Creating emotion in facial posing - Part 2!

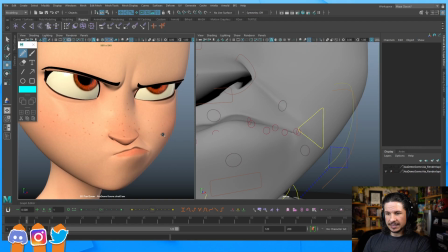So I can go right into the face, and this is different than actually zooming in the camera. This is actually like zooming in on a 2D image. So you're not changing your perspective, nothing else is being affected.
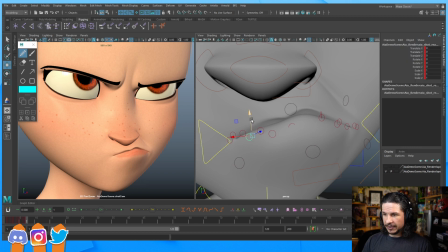And the reason this is helpful is now I can go in here and really start shaping these lips to get exactly what I want. So I want to maybe lower this just a little bit here.
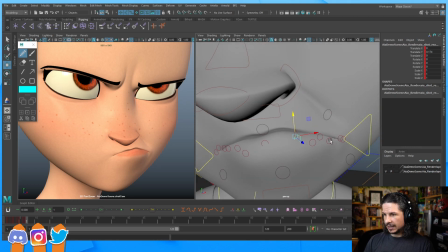Try to tighten the corners of the mouth.
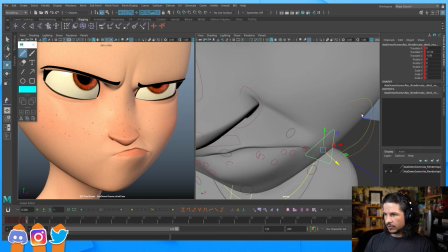Just a little bit. I might even take this corner of the mouth here and let's kind of push that in. Now you'll notice, we're starting to see the inside of the mouth there. That's not a problem.
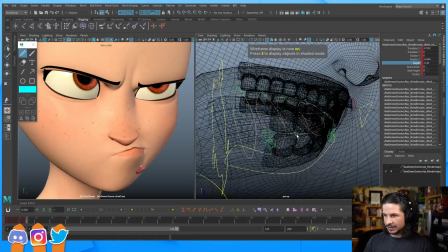I can just take the teeth here and just move them.
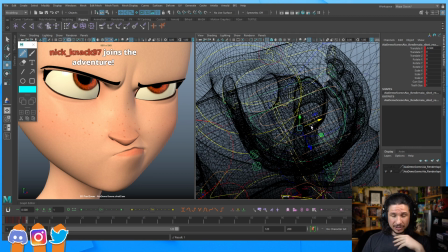So if you're ever starting to run into these issues, it's not a problem to kind of tweak some stuff.
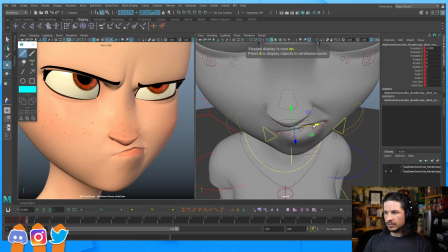I'd much rather get a really appealing facial pose and have to move some teeth and
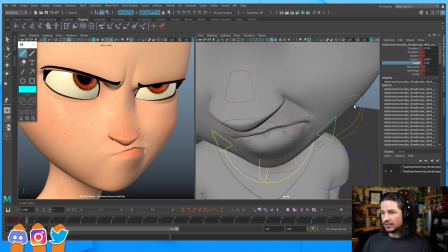some things out of the way to get the most optimal pose that I can, versus kind of,
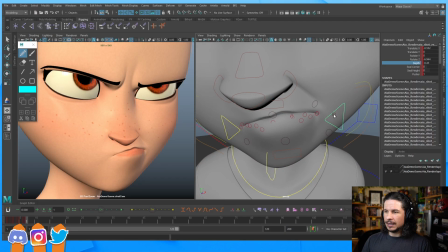what would be the word I'm looking for? Accepting that I can't go too far. I don't want to do that. I want to push it as much as I can. Let's get a little bit more sneer here.
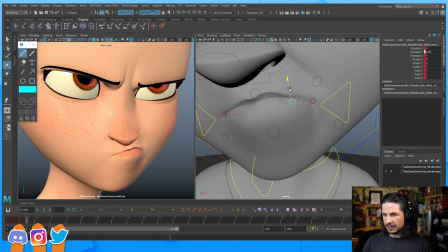A little bit more there. A little higher here. So I just really want to get that feeling of the lip kind of pushing up there.
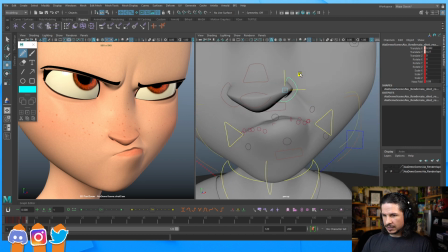I could even push the nose just a little bit more on this side just to help connect that together.
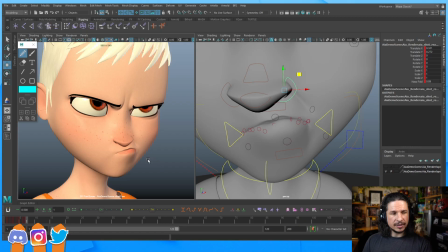Okay. And let's see, there's a question here. I would love to pick your brain sometime on animation tips. Been struggling trying to animate for the game I'm working on. So I'll definitely be tuning in a lot more. Oh yeah, if ever you have questions, feel free to ask.
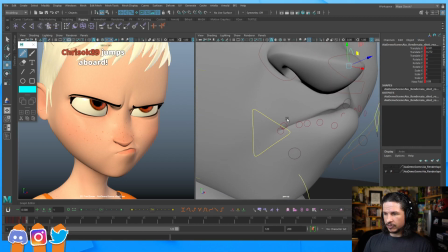And it goes for questions on anything. Mostly I do animation, but I also do a little bit of modeling, sculpting.
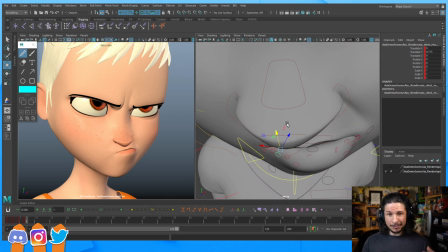So if you have questions on that, mostly the modeling and sculpting I do is kind of animation related. So how to make like props or set up constraints and quick little rigs for animation.
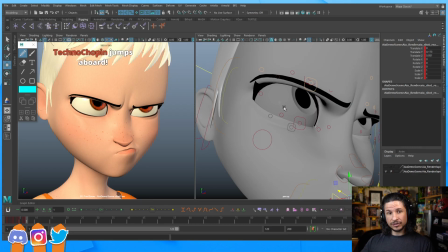But on Mondays, my brother is also co-streaming, and he does a lot of 2D art, 2D animation.
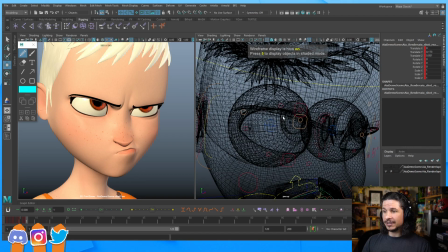So if anyone's interested in that kind of stuff, definitely feel free to ask those kinds of questions too.
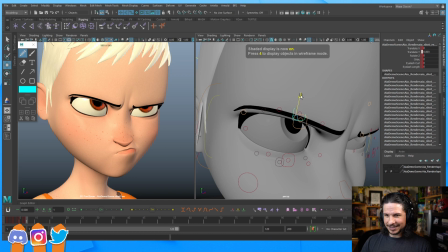I'm not great at that kind of stuff, but he's pretty good. Do you draw? I can draw. I do gesture drawing more than anything. Basically just enough drawing skill to plan out animations,
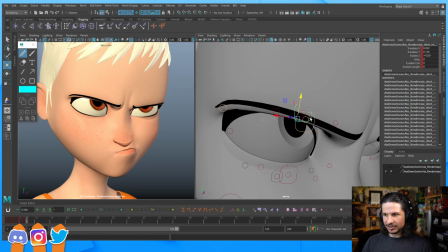but not enough to draw characters or like to actually animate in 2D.
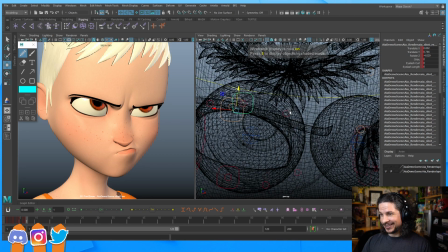One day I'm going to, though. I'm working on it.
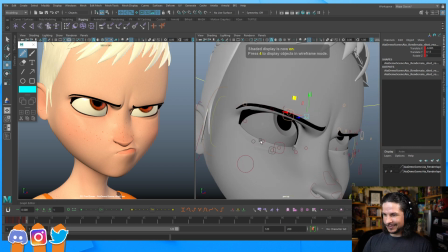But yeah, right now it's my drawing skills are too inconsistent for animation. So what I'm doing right now, just to kind of explain my process,
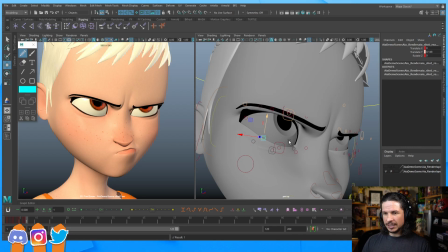is I'm just working on pushing all the different elements just a little bit more. See if I can exaggerate. So for example, let's take the corner of the eye here and just push that up a little bit right here. Just a tad. The reason?
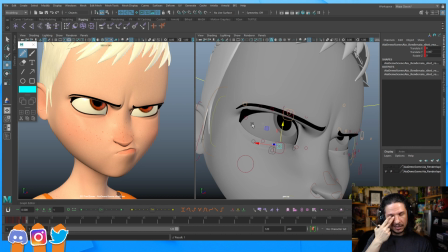It adds that feeling of the sneer, the muscle in the that comes up towards the nose here, pushing up towards the eye. So if I push this, we just get a little bit more of that anger in there.
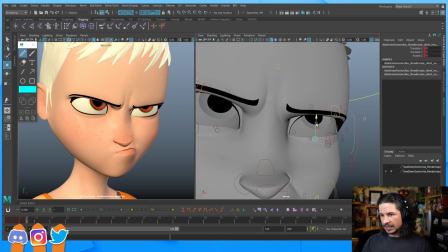So you can see on this side how it's smooth and round. If I just take that and flatten that out, I don't want to go so high as to do this. That's going to be a little weird.